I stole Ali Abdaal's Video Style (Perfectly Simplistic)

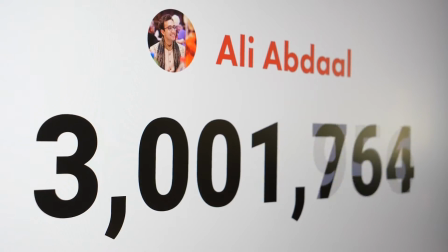(0:00)
This is Ali Abdaal, and like 3 million other people, you may have seen his videos appear on your feed every now and then.
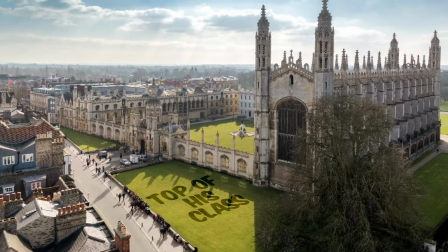(0:06)
Ali's a smart guy, coming top of his class at Cambridge and eventually becoming a doctor.
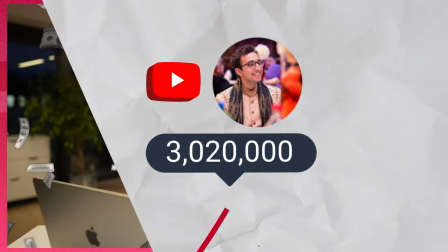(0:11)
But over the past several years, his YouTube channel has exploded in growth, even bringing in over $4 million in revenue last year.
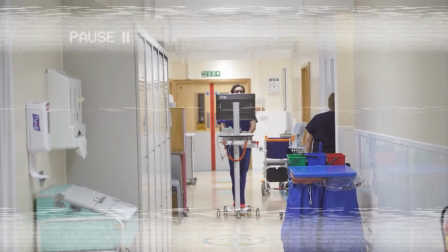(0:18)
And so he decided to put a pause on his medical career and pursue YouTube full time.
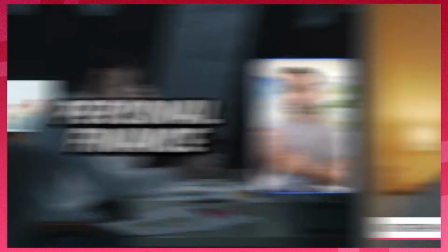(0:24)
And now he makes great content on productivity tips, personal finance, learning, tech, and one of my personal favorites, book reviews. And what I love most about all of his content is that it is perfectly simplistic.
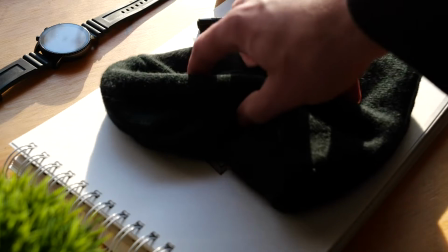(0:35)
So I'm gonna steal his style.
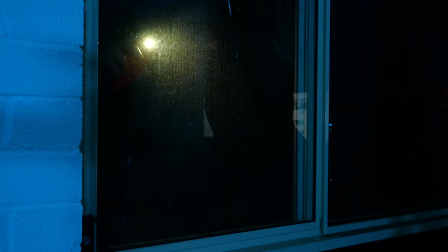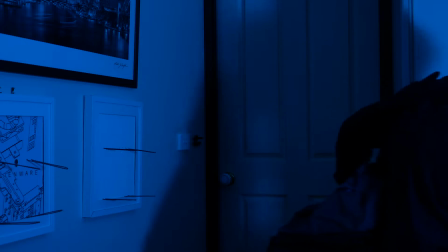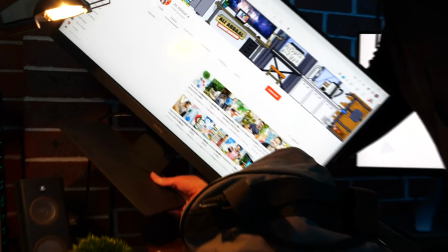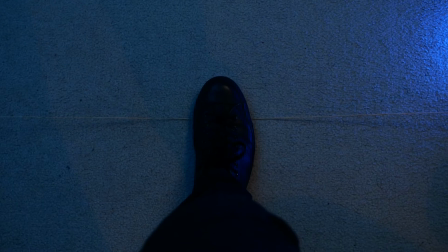Hey friends, it's Brandon from Validation here, and in today's video, I'm going to be breaking down everything Ali does in his content,
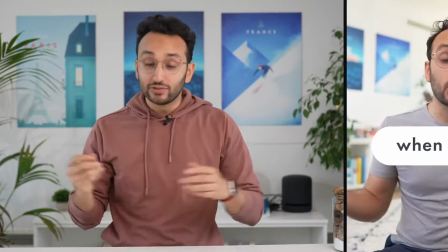(1:11)
from his presentation style to the way he speaks, the structure of his content,
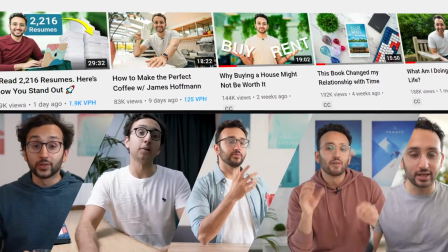(1:15)
his editing, his titles and thumbnails, the way he dresses, his backgrounds, basically everything, so we can learn from a super successful creator with a pretty simple style that we could all deploy in our own content and our own shared journeys of becoming better creators.
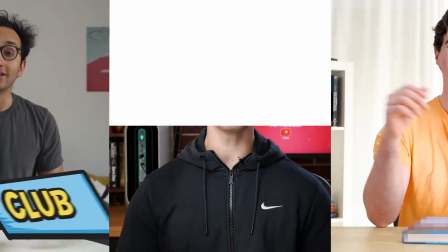(1:30)
And stick around to the end, because I'm going to be making an entire video in Ali's style using everything we talk about in this video on something as a YouTuber you're gonna find very useful that will help make competition irrelevant. But first, let's start with probably the least important, but the most fun and easiest thing to replicate, Ali's look.
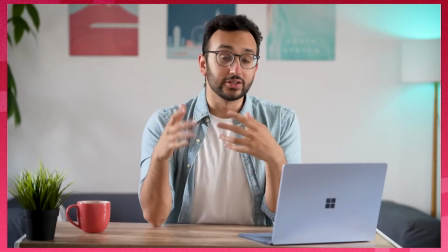(1:49)
Now, Ali's perfectly simplistic video style begins with the look of his content, and it's all about creating a vibe. And the vibe I think he's tending towards is something that's welcoming and very positive and friendly.
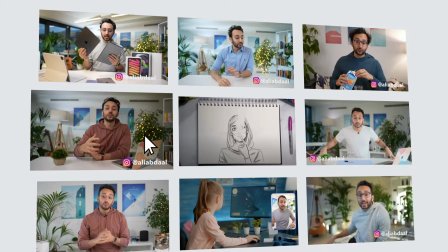(2:00)
And you really get that when you look at his content. When I click on an Ali Abdaal video, I know what I'm getting.
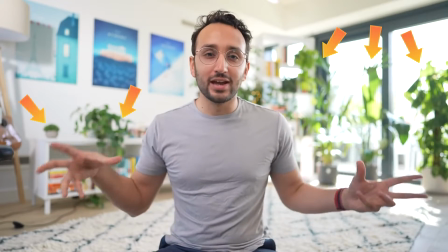(2:05)
It's gonna be a nice, bright environment, lots of plans, books. It's gonna be very clean, professional, and minimalistic. And it just makes me feel sort of at home when I'm watching it. It's very inviting to click on his content and watch. So I'm definitely gonna be replicating that in this video. But before we do that, let's check out his outfit, because it's actually kind of important to creating that welcoming vibe.
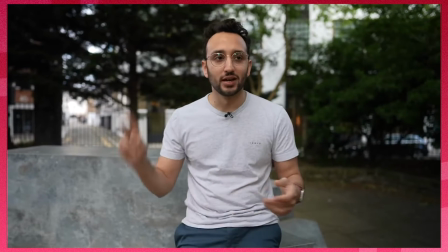(2:25)
Now, to sum up what Ali wears in his content in one word, I would use relatable.
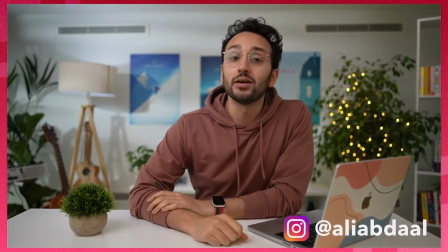(2:30)
He just wears one color t-shirts or a simple one color hoodie, sometimes a button-up shirt or a denim jacket over a white shirt. All these outfits are very relatable to everyday people. You know, he's not wearing a suit talking down to us.
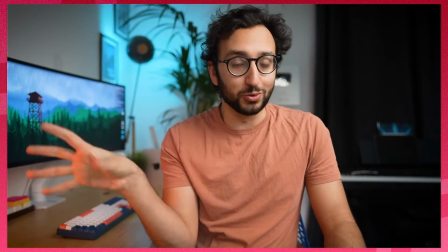(2:43)
He's wearing just a plain t-shirt, which makes his content so much more engaging and something that I can personally connect with more.
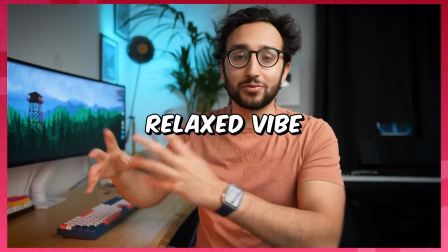(2:49)
And it also just helps kind of create a relaxed vibe, like he's just talking to us as a friend. So it's something we can easily model. Now I'm starting to look a little bit more like Ali. I could also put my glasses on like this, but you'll see there's a reflection from my light in my glasses. So now let's talk about lighting and how Ali does it. So in Ali's newer videos, he uses what's called high key lighting.
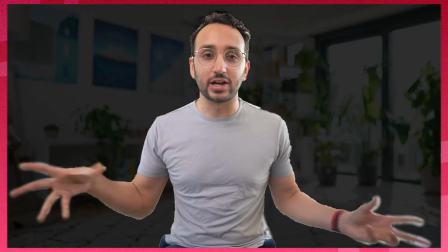(3:12)
This is basically where your subject is very well lit. There's a lot of fill light, which means the background is quite bright.
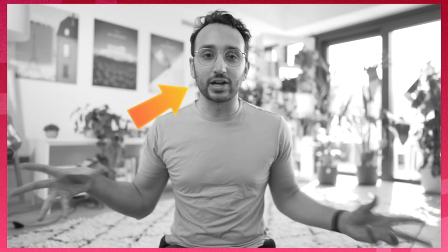(3:18)
There's no harsh shadows on your face. There's not a lot of contrast in the image. And according to this article from Adobe, high key lighting creates brightly lit scenes,
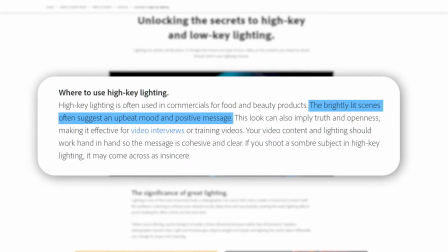(3:26)
which often suggest an upbeat mood and positive message, which is exactly the kind of vibe I get from Ali's videos. And this lighting look can also imply truth and openness, which makes it ideal for interviews and for training videos or tutorials. So then how do we achieve this high key lighting look? Well, first off, we need a large, soft source of light. And there's several ways that we can do this. The first of which is that you can use a powerful, expensive light like an Aperture 120D Mark II, which I have.
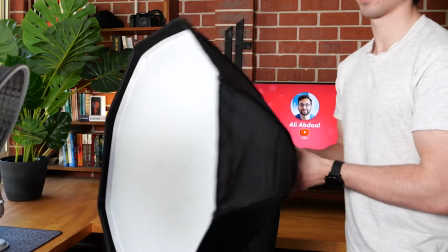(3:54)
I think Ali uses the 300D Mark II. And then you put on a softbox attachment, which just makes a light source a lot more softer.
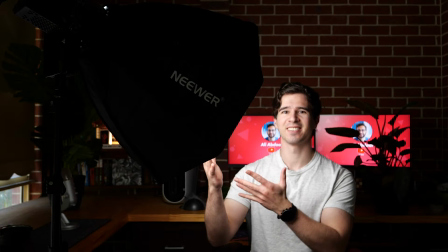(4:01)
The shadows on your face aren't as harsh if we're using direct lighting.